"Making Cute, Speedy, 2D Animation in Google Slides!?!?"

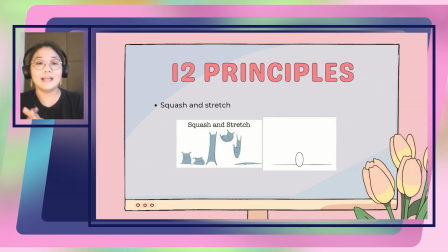264s
So like for example, there's the flour sack over there on the side there. There's a stretch when it extends up to like the zenith of its jump.
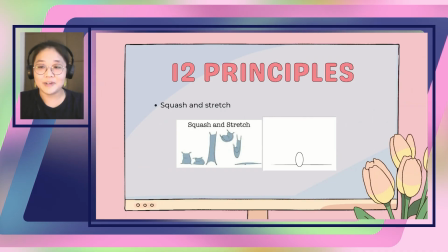273s
And then there's also a really flat moment when it impacts the ground.
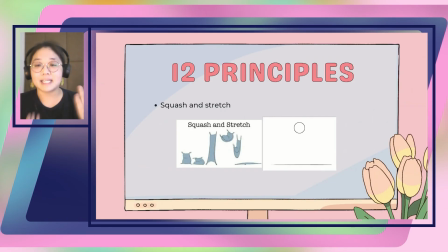277s
So squash and stretch usually indicates like acceleration, speed, or impact.
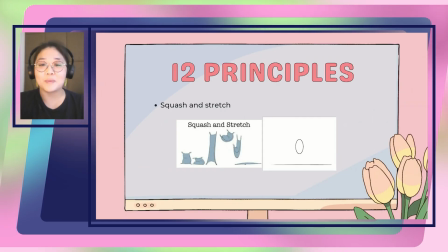282s
And it's a really easy way of making some really interesting bouncy animations like the bouncing ball.
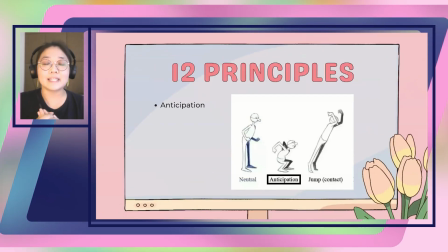290s
Next up, we have anticipation. This is also known as the wind up before an action. So before you throw a punch, sometimes you might pull back your fist first and then accelerate forward.
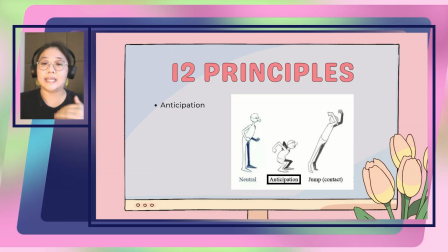302s
An anticipation movement usually goes in the opposite direction of the action that you're going to animate as well.
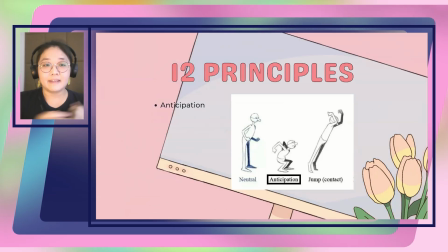309s
And next up, we have staging.
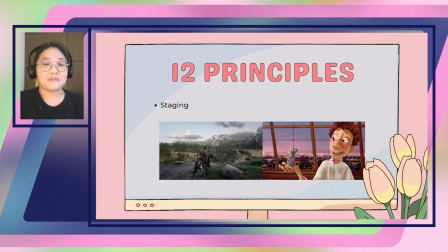314s
Staging is a little bit more to do with kind of film and animation, but in this case,
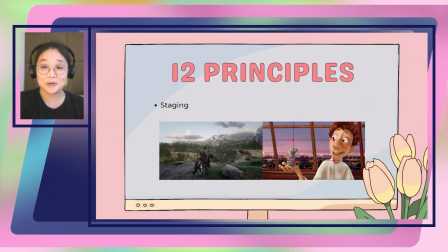319s
I thought of Red Dead Redemption 2 as a good example of staging in games. Staging talks about the composition of your scene, so that could be level design in games, and how things are presented and what your eye is drawn to.
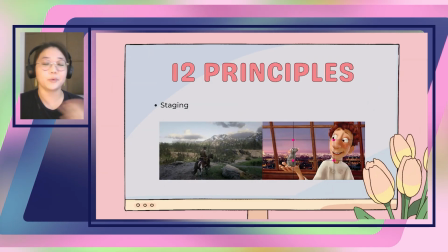333s
So oftentimes in animation, we have something called the rule of thirds, where the screen is split
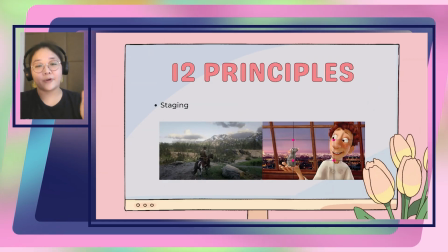339s
horizontally and vertically into three, and where those points cross, those 4 points, is often where your eye is drawn to, and it's good to place important things on those points.
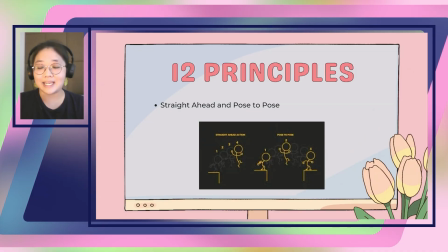351s
Next up, we have straight ahead and pose to pose action, which is a kind of like an animation technique more than it is a principle,
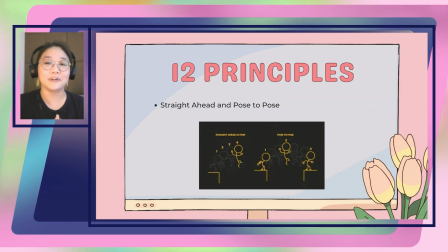360s
but it's something that can be really helpful to think about when you're going to go into an animation. Straight ahead talks about animating from beginning to end without kind of pauses in between.
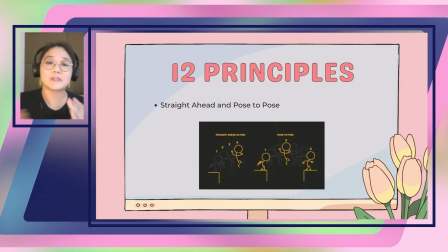370s
You just go beginning to end, and then that is your animation. Whereas pose to pose talks about planning out some of the important movements in between.
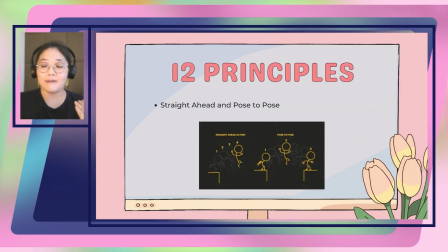379s
So like there's a jump example there, and you have the anticipation, and then the point of the top of the jump, and then the landing as the three poses, and then you fill in the in-betweens as you go.
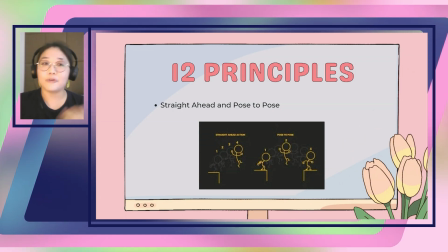390s
Straight ahead is really good for making more fluid animations like effects animations such as fire,
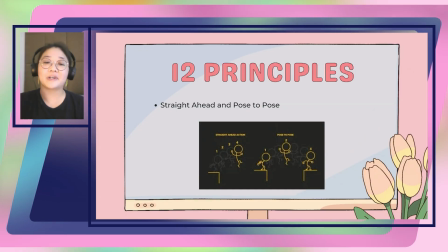398s
water, that kind of stuff, whereas pose to pose is really good for planning out really complex animations. See which one works for you. Sometimes it's good to just start out with straight ahead, and then sometimes it's good for pose to pose.
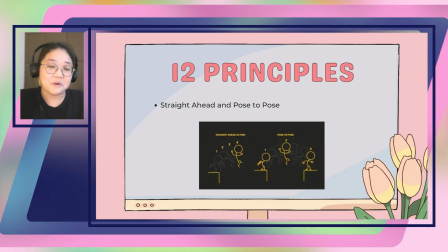412s
You just see what works for you.
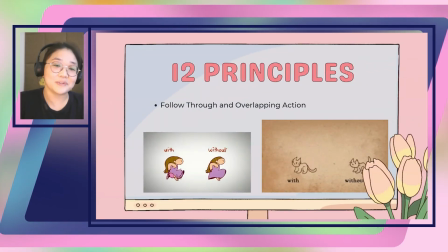416s
And next we have follow through and overlapping action, which is something I'd really like to look at in our workshop today.
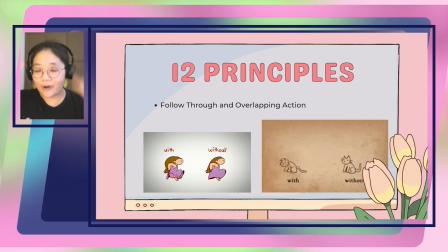422s
Follow through and overlapping talks about how other aspects of your character are going to move as they move.
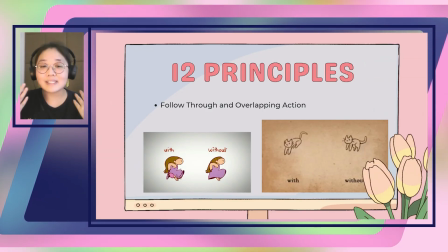430s
So as you can see with the cat jumping, the ears and the whiskers and the tail are all flopping around as it jumps.
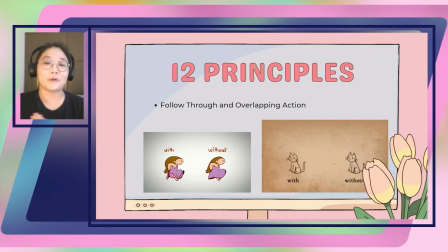438s
And the timing is super important, and that's why it's called overlapping.
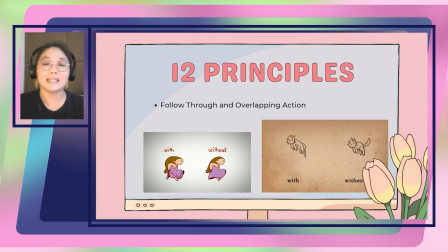442s
Sometimes things will move slightly later than the action, or sometimes they'll move a bit earlier, but they describe the movement of other things on the body.
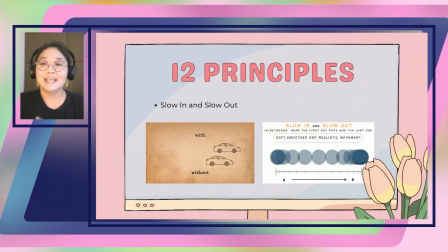455s
And we have slow in and slow out. Slow in and slow out is a very, another technical term.
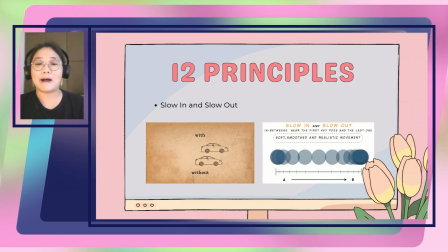462s
Sometimes it's also known as ease in and ease out. This talks about the placement of frames and how similar they are.
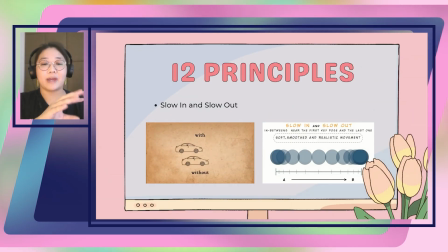468s
So when you first start off a movement, you want a movement to accelerate into its action and then slow down towards the end.
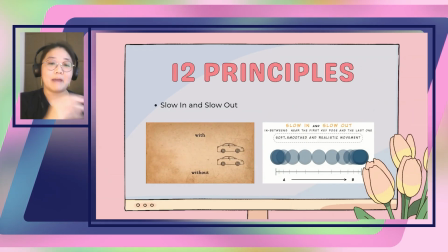475s
So all of the frames at the beginning might be closer together and also look a bit more similar.
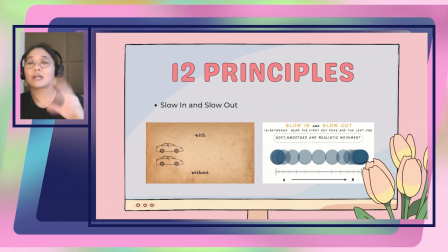480s
And then as they progress into the main part of the action, they'll look more different and more animated. And then as they get towards the end, they'll start to build up and get closer together and similar again. And that's how you can achieve kind of this slow in and slow out effect.
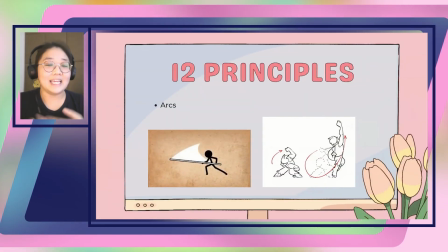496s
Next up, we have arcs, which is a curved path that an action can follow.
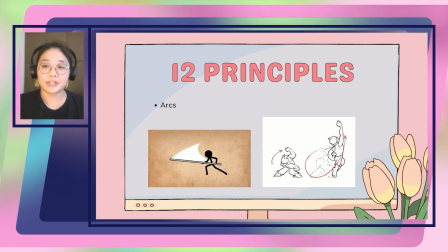501s
And this usually helps a very organic looking movement, but this is not a strict rule. Sometimes you can also have straight lines, or you can also have different kinds of arcs.